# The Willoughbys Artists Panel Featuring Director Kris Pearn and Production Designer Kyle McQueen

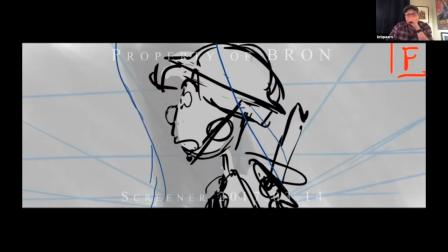(16:56) More ammo! What?
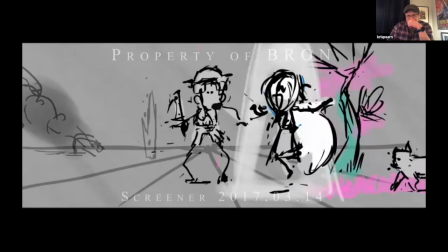(17:02) Happy things are here to stay, Jane! like sunny days and fields of hay,
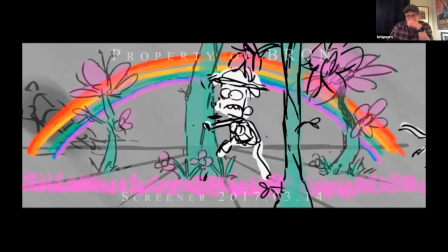(17:10) where all the cats will come to play.
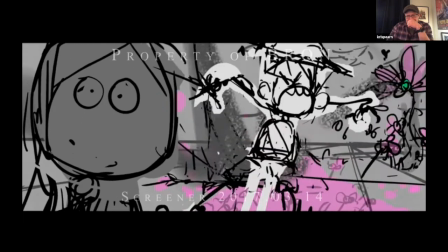(17:15) What? Are you cracked? How am I supposed to win this despicable war if you don't follow orders?
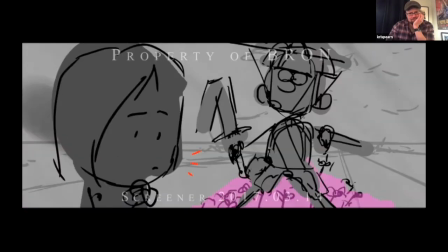(17:24) You're on a battleground here. Why can't we just sing?
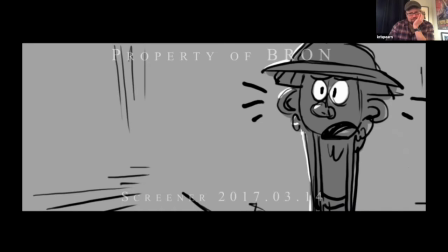(17:29) Willoughbys don't sing. Jane?
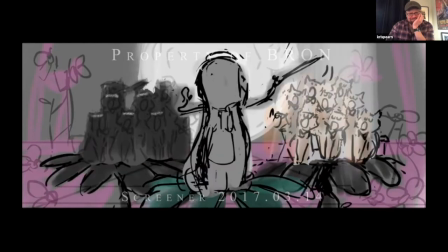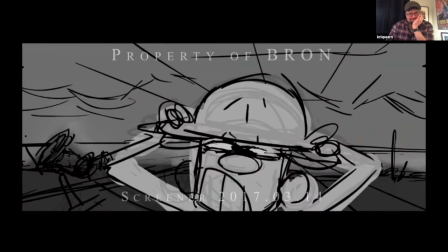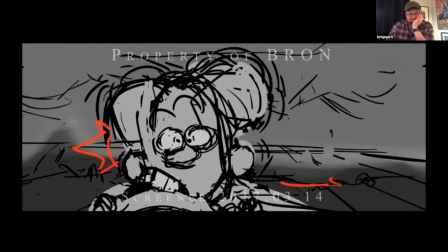(17:42) Huh?
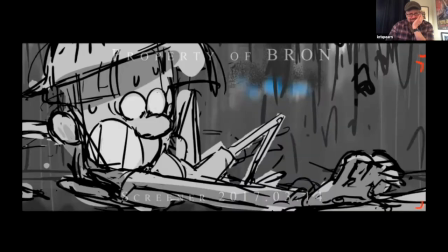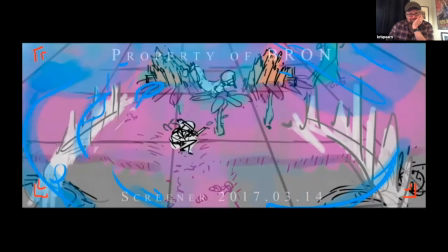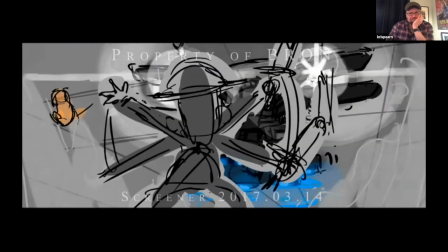(17:56) What are you doing up there? We're flying, Tim.
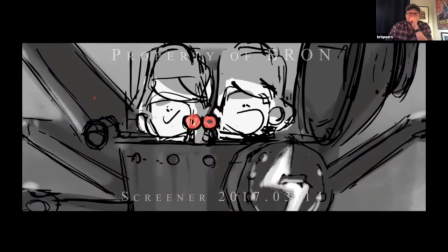(18:01) Willoughbys don't fly. We've learned. How? Bees. Where did you get these?
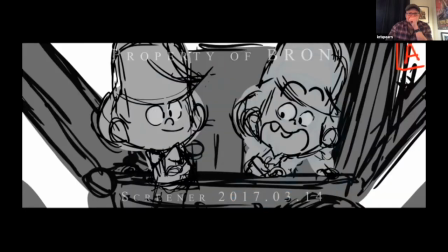(18:07) Right here, Tim.
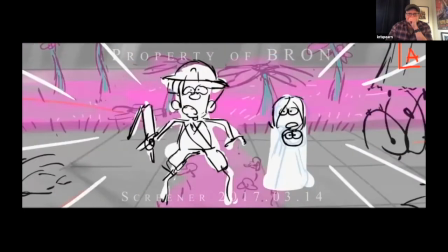(18:10) Incoming!
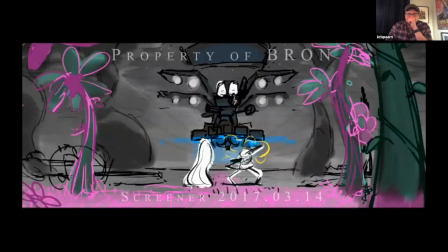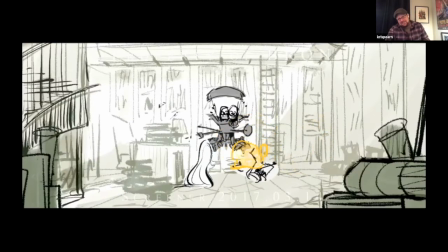(18:17) Barnaby's! Ow! 200 points off for unleashing wild.
I'll stop it there.
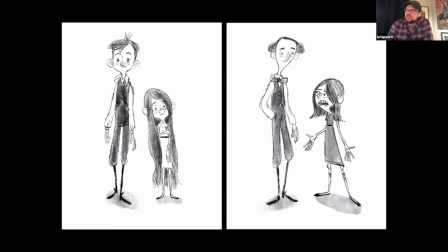(18:21)
But like the idea of like Tim being bossy and the other kids sort of getting in his way of his fantasy was one of these big ideas that, we kept in the film. But one of the things we started to learn as we were, adding voice to these characters and sort of building them out was how,
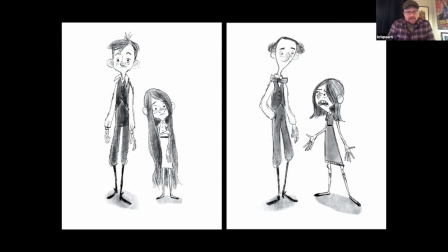(18:39)
from the book, there was this notion that Tim was really bossy but had a heart of gold. And we were trying to illustrate that. Jane was a bit more of a mousy character in the story. And we wanted to make sure that we were honoring Lois's idea of her, but she was coming off as almost like too passive and Tim was getting too aggressive.
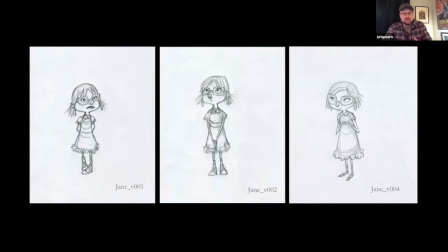(18:58)
So what we needed to do was kind of change Jane's approach and lift her into kind of creating a bit more of an adversarial two-hander with Tim. These are early designs from Luis Granier, which I love, but again, they were kind of too close to the book.
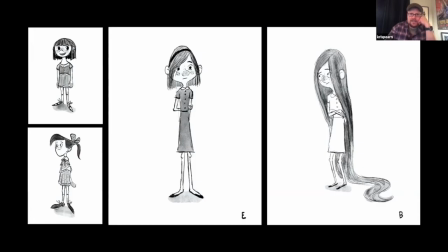(19:11)
And these designs by Pete Oswald, there was a sentimentality we liked, and there was that sort of sense of her, feeling like a very kind of emotionally connected character.
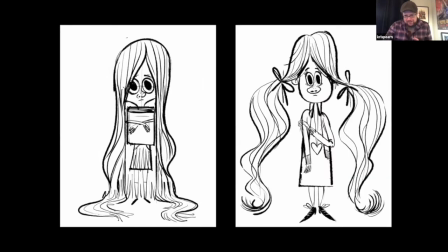(19:23)
But it wasn't until Kyle did these drawings where I feel like Jane started to show herself. Kyle, did you want to talk about these ones? They're sort of like a danger to her here. Like she looks like she could give Tim a little bit more of a run for his money. Yeah, I think it was about finding a little bit of mystery in Jane, and her her
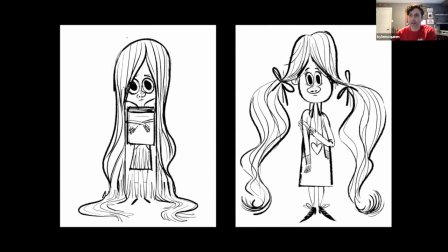(19:42)
curiosity is dangerous to Tim, and I think it's a threat, and it goes against everything that he stands for.
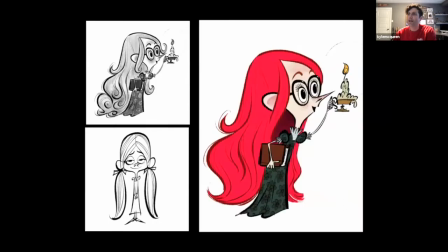(19:48)
So we wanted to try and get that in where we could. And when Craig, we threw it back to Craig and he came up with these final designs, we really felt like we'd hit that balance of, this wide-eyed, optimistic little girl who could really push against Tim, and we could get some really fun relationships there.
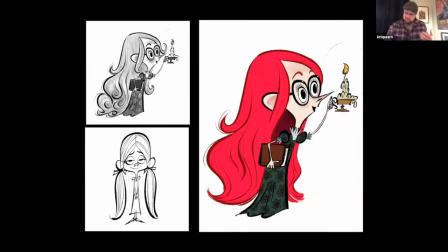(20:08)
I kind of forgot, actually, I haven't watched that sequence in a long time, how the idea that Jane was a character who had like a voice that nobody listened to was an early idea. And this idea of her being a musical character was something that was forming fairly early, because one of our pivots was like, instead of picking on the tropes of children's literature, we wanted to pick on the tropes of children's film.
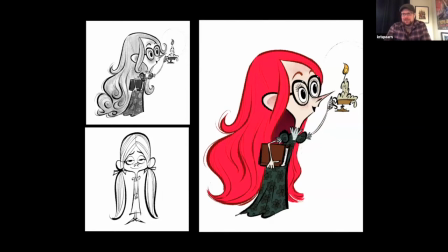(20:27)
And the idea that Jane kept trying to turn the movie into a Disney musical, but then Tim stopped it, felt funny to me. And I don't know whether that sort of came through to the audience, but it was there right to the end. And it's not until the very end of the film that Tim says, okay, let's just do a musical while they're dying on the side of an elf.
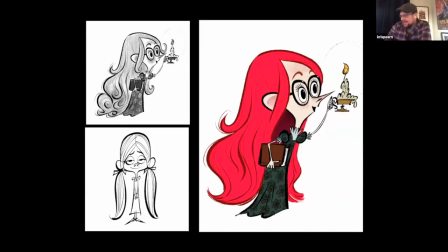(20:44)
But it's a good time to, I guess, change. And then, of course, we had the twins.
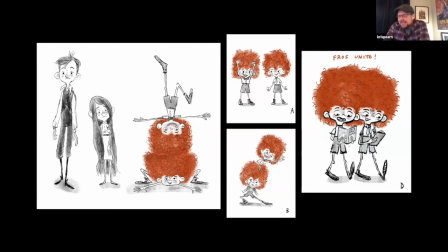(20:49)
And the problem with the, any of these films is sort of trying to figure out how do you balance an ensemble. So in the book, the twins were actually older than Jane, and they were a bit more like kind of clones of Tim.
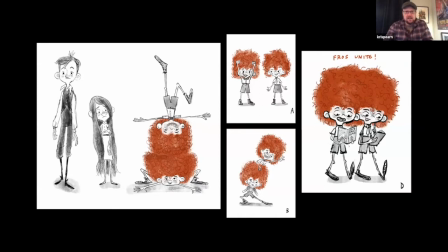(21:01)
So we actually started our design journey kind of looking at
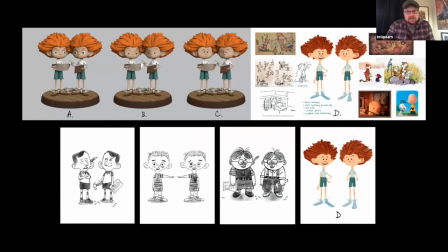(21:07)
that idea that, maybe they're like little Tim wannabes, and that sort of through line kind of took us to this notion of, what if they were smarter than Tim, but they had less voice?
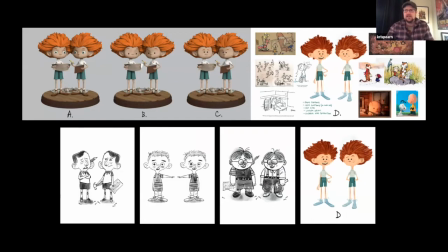(21:20)
And then that idea that they kind of were feral kids raised on books, all of that started to develop into these notions of them being a little bit,
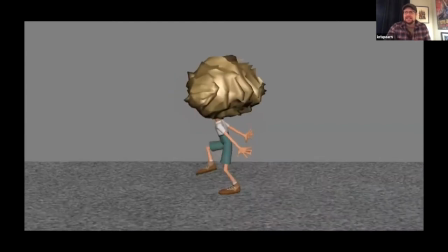(21:27)
kind of windblown, or a little bit sort of Einsteinish, and so that idea sort of formed pretty early.
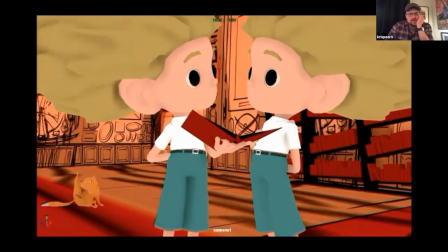(21:35)
But as you can see in these early tests with the twins, like, we were still trying to figure out what their tone was.
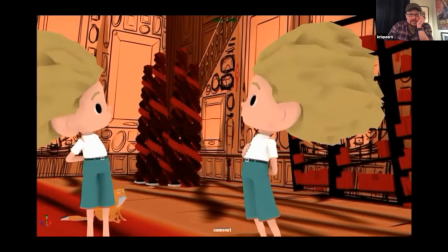(21:40)
I mean, we were playing with cartooning, kind of zips. We were playing with them sort of being very snappy.
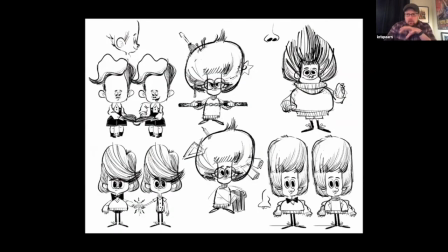(21:47)
But actually it was what we were running into was like a lot of noise. And I remember, Kyle, when you did these drawings, there was something about the twins in the lower left, based on Danny from The Shining, because we all know twins are a little creepy, that really sort of clicked, right?
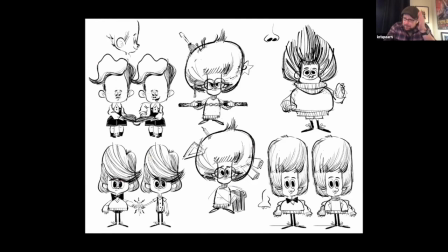(22:04)
Because then suddenly we came up with this idea: what if they weren't that animated? Like, what if they became more like graphic totem poles, right? Yeah, they were pillars for the comedy, more or less.
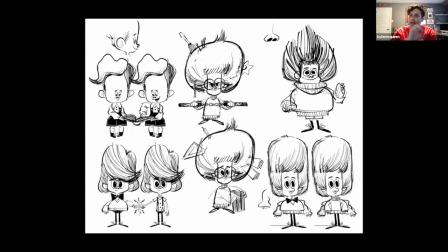(22:15)
And I think, their brains are their superpower. So let's push that to the forefront and try and create this really iconic design, focus on performance opportunity rather than dialogue, because, we were going to strip that back.
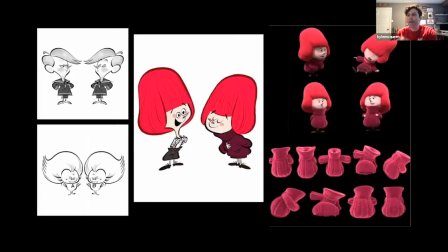(22:28)
And finding the age balance was a tricky thing here. Some skew, you could see in the designs, there's a bit of a range, and especially from where we started to where we landed. And I think, again, with Kelman coming in and sort of taking it on, we landed on something that right away felt right and iconic,
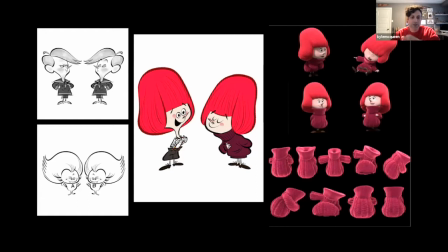(22:46)
and really pushed clean silhouettes and something we could have a lot of fun with. And like how each of the character has like some sort of emblem of the neglect that they're wanting.
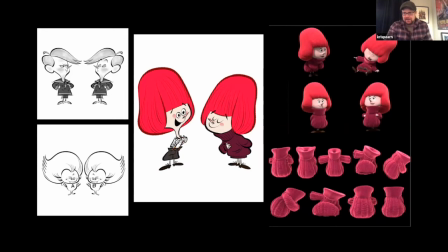(22:58)
So Tim's short pants kind of represent that. I think Jane, the fact that she's never had a haircut, kind of gives you the sense that, she probably has never had that combed either. And I love the idea that this sweater was maybe inherited by Tim, and it was probably harvested from Dad's mustache.
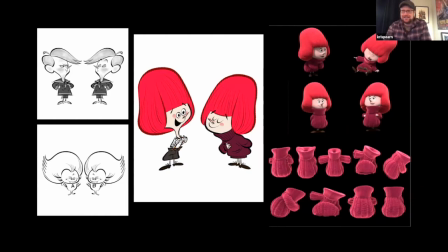(23:15)
And so it's like the Willoughby color, but it's slightly like a different tone in the way that, a really old woolen sweater will kind of start to pick up all the soot in the air and everything, right? So I also think like the lack of movement, there was a big bit of development that kind of came from this sweater, right?
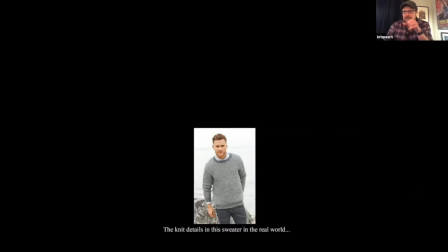(23:32)
In terms of what these twins were, because that was their signature, right, Kyle? Yeah, and it didn't feel right to, once we had these really pushed designs, to hang, real world textures and scale on them.
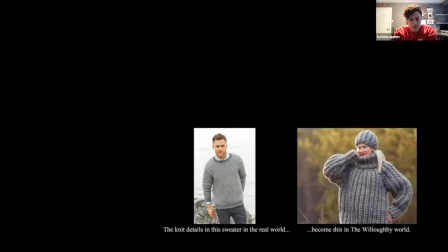(23:44)
So instead, we decided to push the scale of texture as well, and found, that was working. It made them funnier. It made everything funnier. And then once we made that woman funnier, made that woman and that's warm. A big choice, right? Very warm.
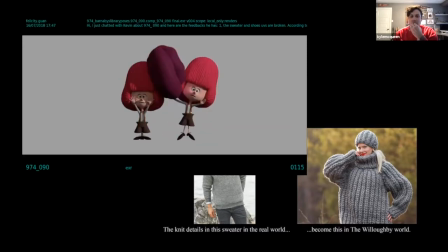(23:59)
And the sweater became this, it became this sort of through gag, and it's like their iconic sort of tick that they had throughout the film. And this was really exciting because the twins became sort of the template for everything else moving forward in terms of texture and scale.
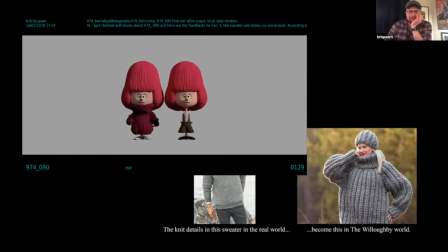(24:15)
And their lack of movement, it was really driven by this test by Kane Peckerell, who's the animator. But like, we could have done a more complicated move, but the fact that it was so simple, now we could pepper it all through the film and have sweater swaps like at accent points that maybe the audience picks up on,
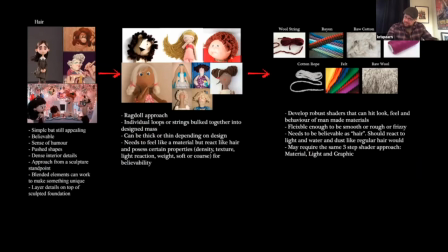(24:32)
maybe they don't. But to pick up off the sweater, I mean, certainly the Willoughby hair is a big signature. Yep. Kyle, do you want to take this one? And so, once we kind of hit on the sweater, we thought, well, where else can we apply this idea? And so again, thinking about the cat and how the idea of real fur didn't really sit right,
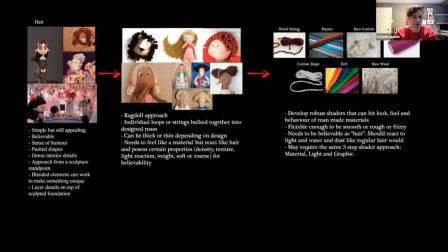(24:52)
and the idea of a real world scale didn't really sit right. So this idea of yarn and looking at stop motion and how they apply these handmade textures, it creates this sort of really wondrous fantasy kind of feeling to these characters.